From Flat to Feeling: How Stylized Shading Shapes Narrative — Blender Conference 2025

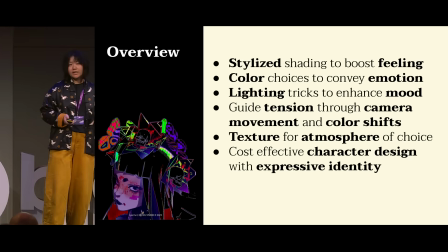And we can also guide attention through camera movement and also color shifts. I also have a very unique texture setup for expressing different vibes in the animation.
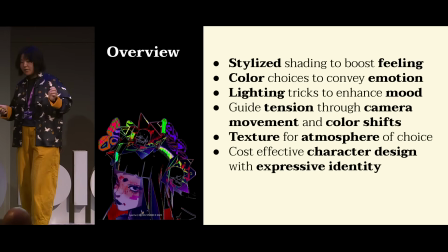And lastly, I want to spend some minutes talk about how we could use cost-effective character design with expressive identity.
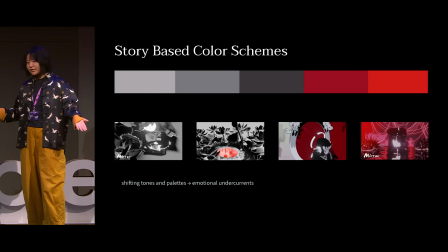So first of all, the color strategies. Background info here, my animation is about the concept of the brain in the tank. Essentially, everything is just illusion, and we are just imagination, invented by this brain
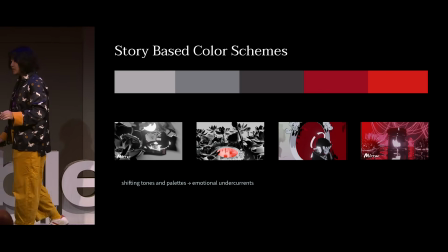trapped in the tank. So my animation started with a girl went on to an adventure, but eventually she realized that actually she is the brain in the tank.
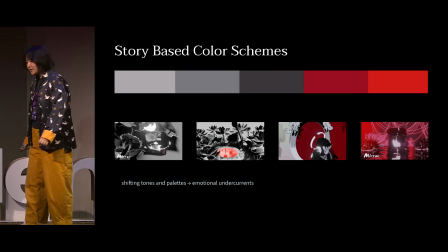Quite a basic idea, right? And in this project, I intentionally used different color palettes to indicate different stages of the story.
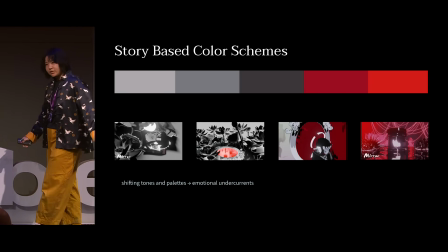So in the beginning of the story, I intentionally chose those muted colors, such as gray, white, and black, to set the tone. And as the story progresses,
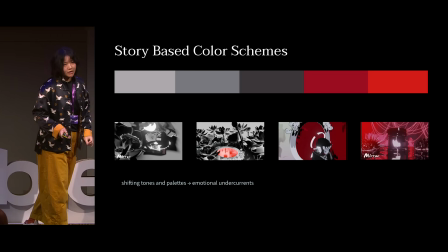I added more saturated colors, such as red and bright orange. You know, even without the help of dialogue, the viewers will naturally know what the stage of your story is at currently.
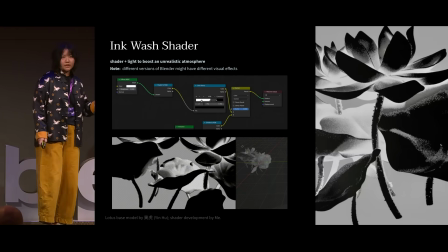And in the beginning of the story, even though I chose muted color, I didn't choose those flat or solid colors. Instead, I want something special, right? So I developed this special ink wash shader,
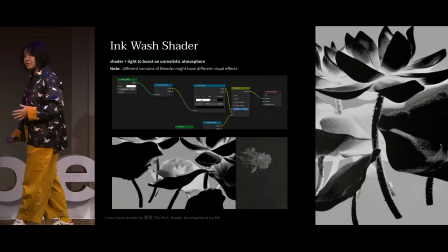which essentially mimics the traditional Chinese ink wash painting, or 水墨 in Chinese. So instead of solid black and white, it creates a very nice gradient here, and it gives you a vibe of unrealistic, right?
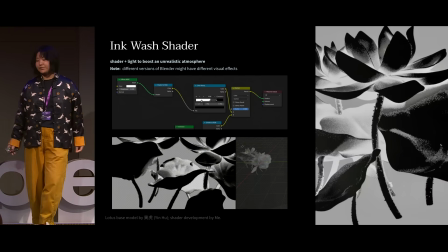You know, like this painterly feel is very beautiful. To set this shader up, it's pretty straightforward. I see beauty in simplicity. And essentially, the key here is to use the color ramp and set it to be constant.
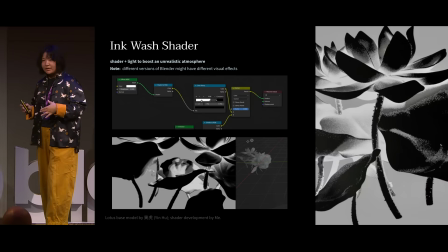That's where you will have this nice fine bands of colors that will be responsive to the lights. So you can see here, this shader is reacting to the different locations of your spotlight.
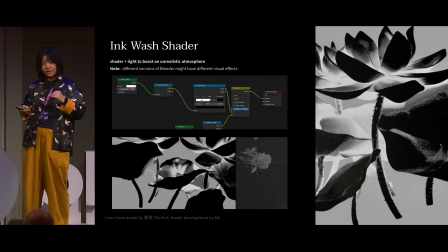If you move your light closer to the object, it will look slightly darker. And for the best use of the shader, I would also open my video editor and slightly change the sharpness of the visuals,
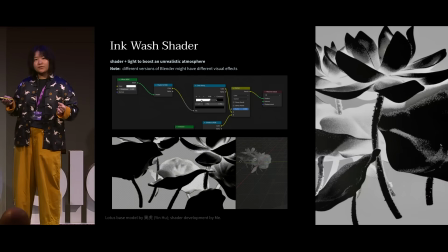so that it will give an even stronger visual effect that this one is like painterly feel,
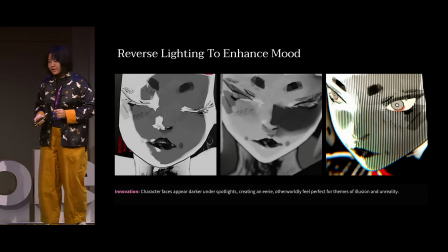right? And related to the ink wash shader, I also discovered a special technique, which I would call the reverse lighting.
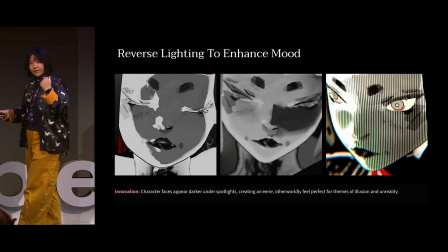So normally, if you have a spotlight near your face, it will naturally light up the area, right? However, my case is quite the opposite. So instead of brightening up the area, it will actually make the area look darker.
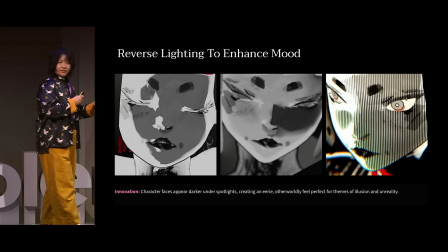So this provides a very eerie, very uncanny quality, and this is exactly what I want for my animation.
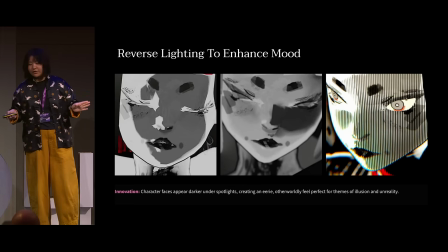And there are several variations in this work. For example, you could have harder border for the shadow, or you can have like softer borders.
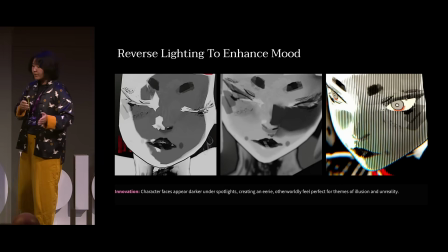And the third example I included here is that where I use the fine line textured quality and I add it to the face. And this even adds more feeling that as if, you know, the entire work is made by hand.
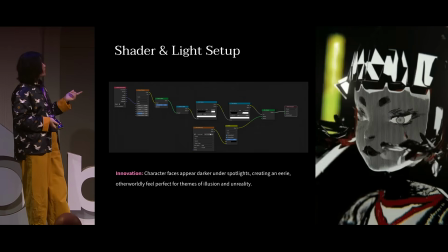And the shader setup is quite straightforward as well.
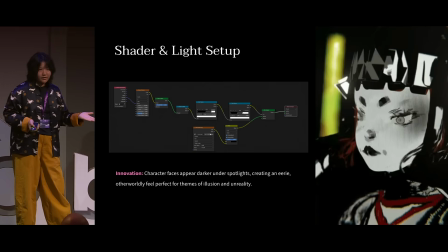So again, include the color ramp and then set it to be constant.
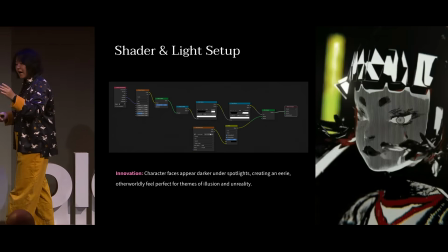And for this specific case, because we have like little fine lines all over the faces,
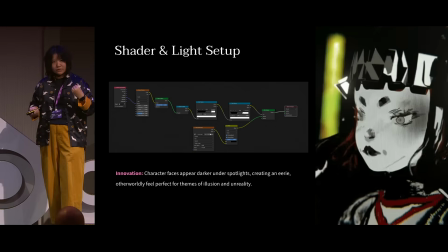it means you want to use a similar texture.
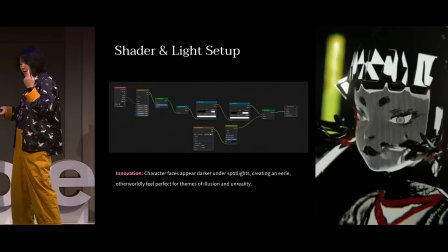So I used the wave node and then connected with the texture coordinator.
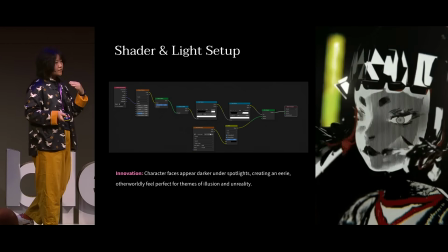That means it will have fine lines all over the surface of the object.
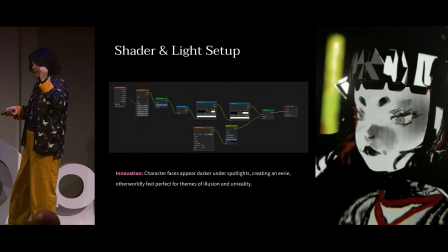And if you move the spotlight closer to the object,
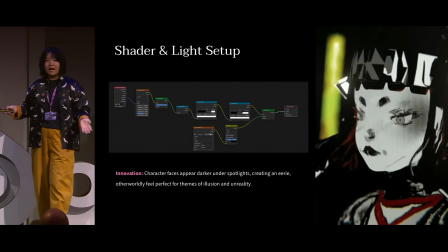then the fine lines will all appear, as if they're like some textured dark shadows. And if you move the light away from the face, then the face will actually be brightened up.
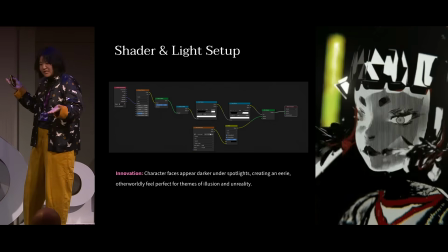So you can see the example here.
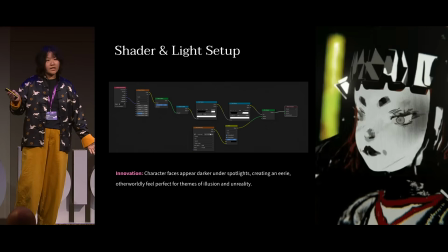Even though the character is not making any facial expressions, it looks drastically different, even with those shadows, right? If you have the heavy shadow on the face of the character, even without no emotion,
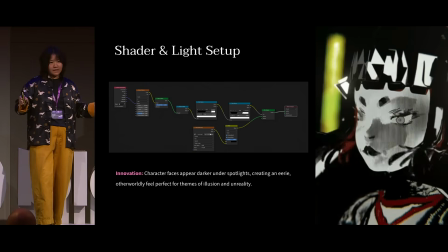it will look very intimidating, and that's the charm here. And as the story progresses, I added more color here. And for this part, I specifically follow a rule, common sense. Yes. So I am follow common sense of how people perceive color.
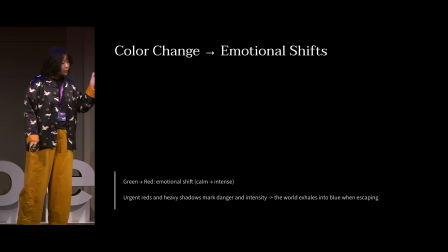Usually, green, blue are associated with feeling calm and peaceful, right? And on the other hand, red often signals, something dangerous is about to happen.
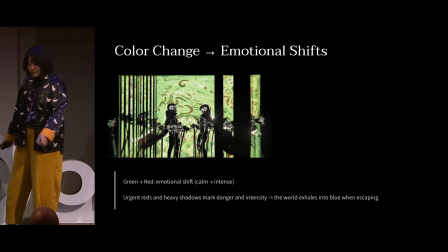So in this case,
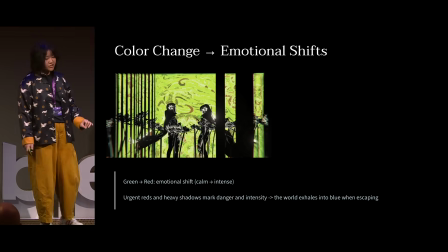the character met somebody, and she sensed that something is going off.
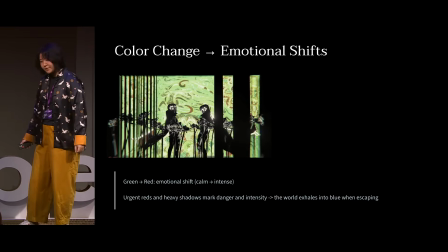Something terrible is about to happen. Therefore, I transitioned
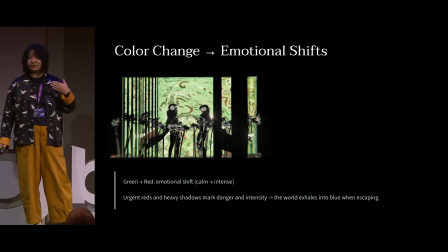green to red to reflect this feeling of uneasy, something is about to happen.
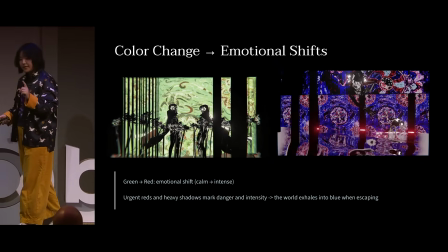In the other case, the character met a potential enemy, and she managed to escape.
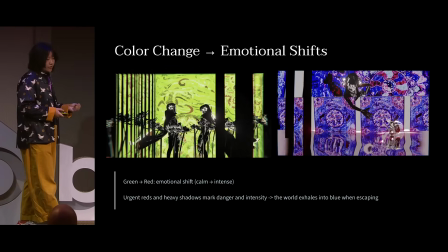So at first,
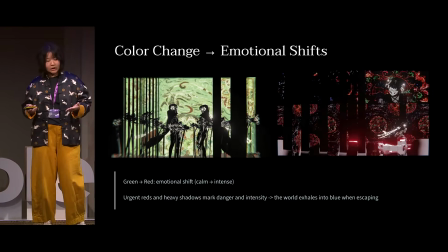I used this dark red and black color to indicate a very depressive situation.
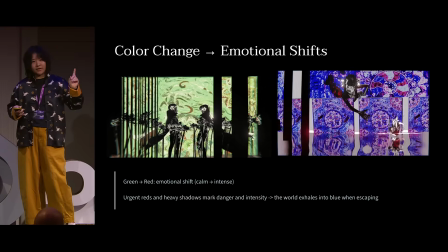And once the character managed to escape,
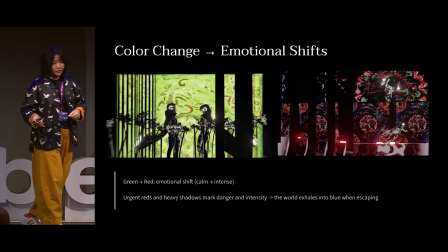I immediately switched to blue to reflect the sense of relief here.
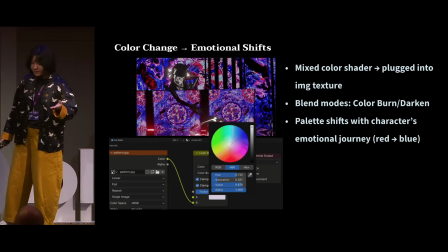And to set up the shader is very straightforward as well. First, you need an image texture,
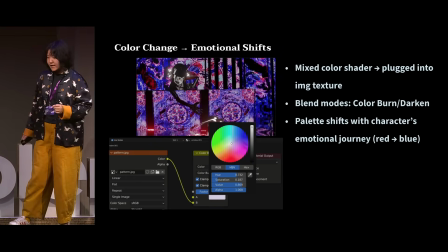and then connect it
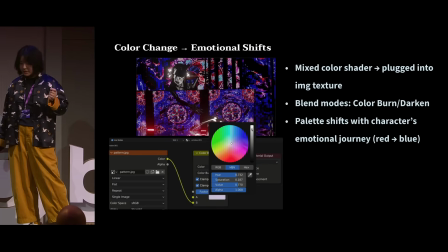to the mixer, and you want to set the blending mode to either be color burn or overlay,
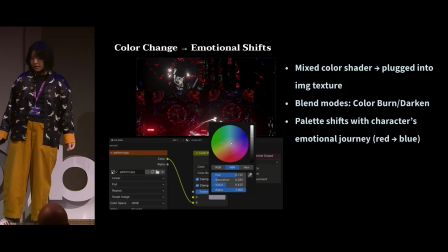to achieve a stronger visual effect here. And then you can tweak the color.
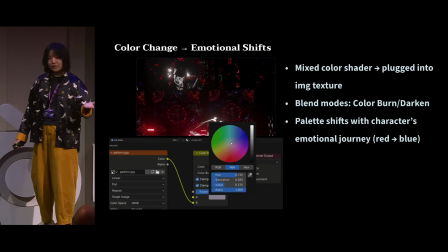You can move it to lighter color or darker color to reflect different mood here.
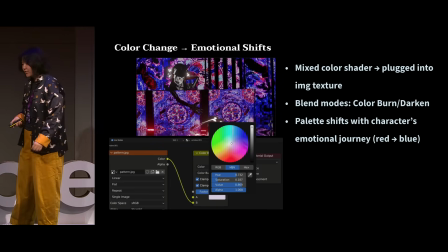And for the image texture, I recommend people using more complicated ones,
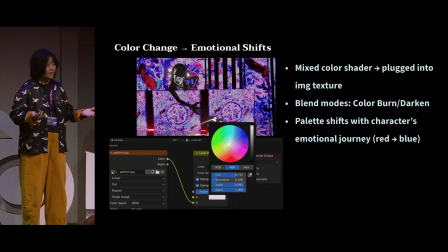with very, very fine patterns, like a tapestry.